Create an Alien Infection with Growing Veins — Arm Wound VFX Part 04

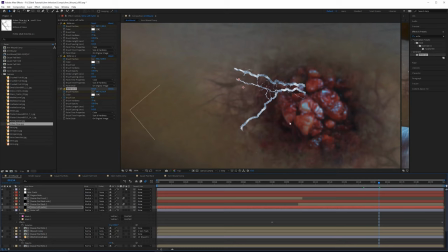[35:47]
Change veins left here to use that as a luma mat and then that's basically how you can get your veins to come out and it makes it look like there's liquid inside there as well moving forward. Alright let's do some color correction to the veins.
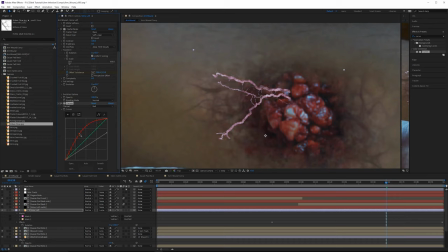We'll also switch that to an overlay blending mode.
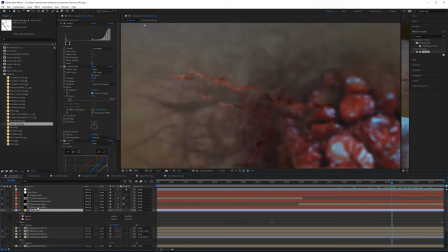[36:16]
So we're gonna need a couple copies of both of these layers so we're gonna pre-comp this one. Remove all attributes so if we need to change the matte at all we don't have to change it several times. Alright so we'll grab a drop shadow effect.
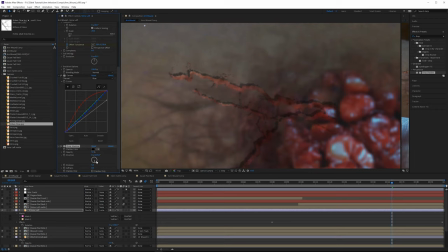[36:35]
This is going to make it look like it is casting a shadow just on one side and you can increase the softness of the shadow as well. So the further that shadow is away from the object the thicker it's going to look. We're also going to want to add a camera lens blur to this.
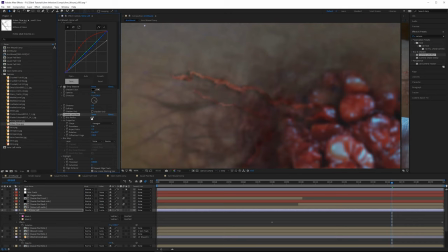[36:52]
We'll just do a value I think actually for this since it already looks pretty out of focus.
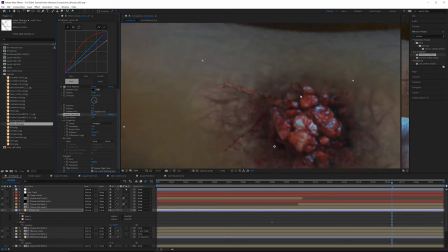[36:57]
For right now we'll do a value of 1. Alright so what I'd like to do now is use another CC glass effect to kind of give this some height.
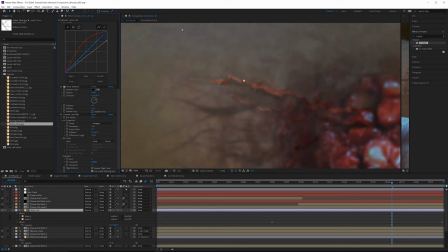[37:07]
It's going to reshade it and it's going to make it look like it's more like flowing on the surface. So for that we're going to take both of these veins and then we're going to pre-compose these together. Move all attributes and for this we'll just reset that back to overlay and grab a new adjustment layer.
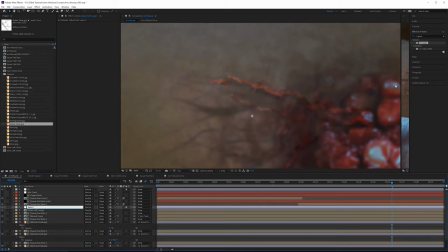[37:27]
Let's call this veins left displace and then grab a CC glass effect.
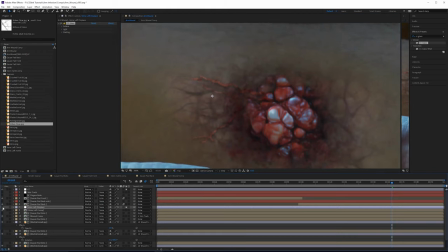[37:33]
Now the adjustment layer is going to affect everything beneath it. Which is why when we add that we get the effect on everything.
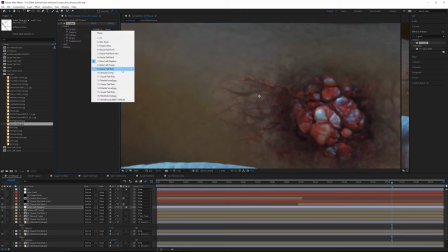[37:41]
Instead what we want to use for the bump map, we just want to use the veins left comp.
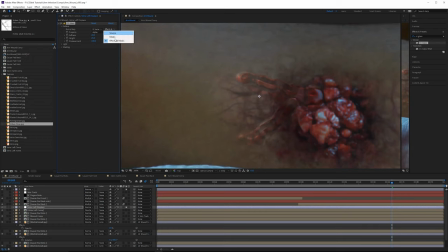[37:46]
And then for the property we want to use alpha. We'll say effects masks, pull down the softness quite a bit.
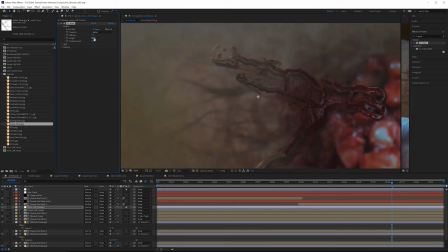[37:54]
Kind of see what that's doing. We pull that down to 1, the height down as well.
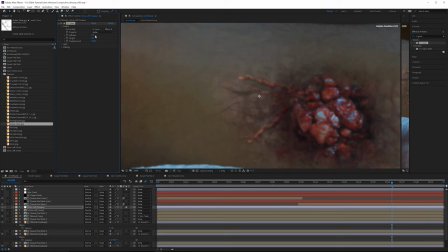[37:59]
So on softness here, we'll just do something like, it can actually be pretty soft, 10 or so. Something around that looks pretty good. But this makes it just look like it's risen off the surface, and also change the light direction again.
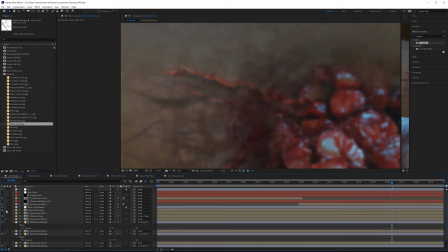[38:14]
We'll want to grab our veins left comp, and we probably just want to blur this a little bit more, specifically on this edge.
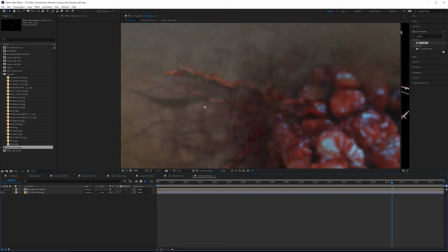[38:21]
So I'll double click the veins left comp, drag our other comp window open here.
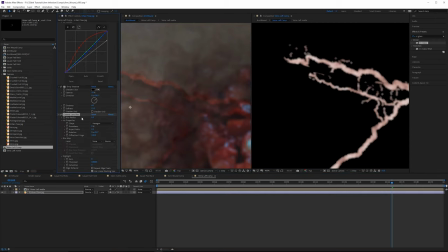[38:26]
I'm actually going to take this camera lens blur effect and I'm going to take this off
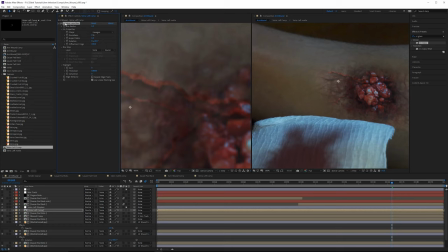[38:30]
and I'm going to paste this on the outside because at the end we'll probably want to adjust those without having to go inside all these comps.
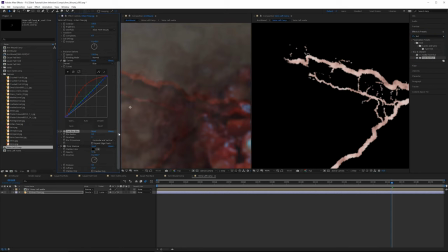[38:38]
Instead, inside, I'll add a fast box blur, just after the drop shadow, doing like a value of maybe even just 0.5 would be enough just to soften that edge.
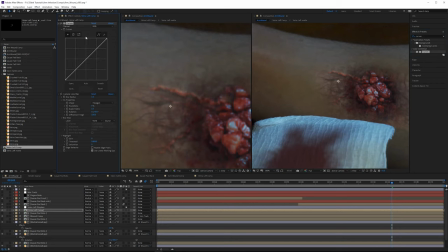[38:49]
And then on the veins left comp we can just do some extra color correction before the camera lens blur and darken down those veins a bit and I think they're also a little bit saturated and grab a hue and saturation lower the saturation and then it's just a case of playing around with the veins displacement something
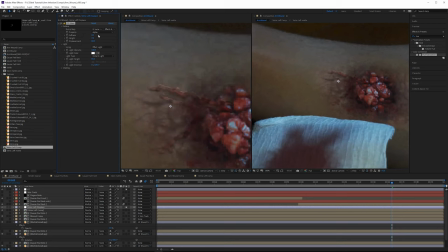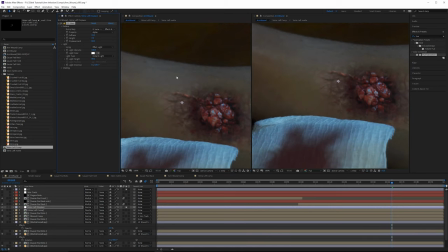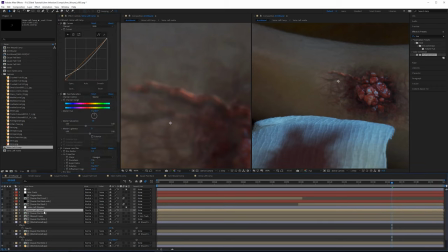[39:22]
like that would probably work pretty well and then one last thing I'm gonna make a duplicate of this veins comp rename this to be shadow you can get rid of our hue and saturation get rid of the curves we can actually just get rid of all the effects and then change the blending
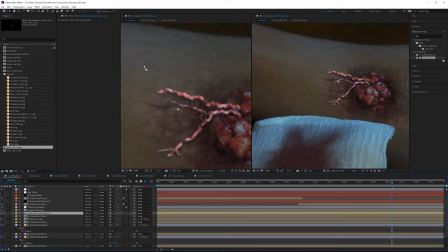[39:36]
mode back to normal. Instead of what we want to do is grab a fast box blur and actually we might need that curves. We only really care about the dark value so let's crush that down a bit. And basically all we want to do here is just blur this. We get kind of like a platform for this to rest on.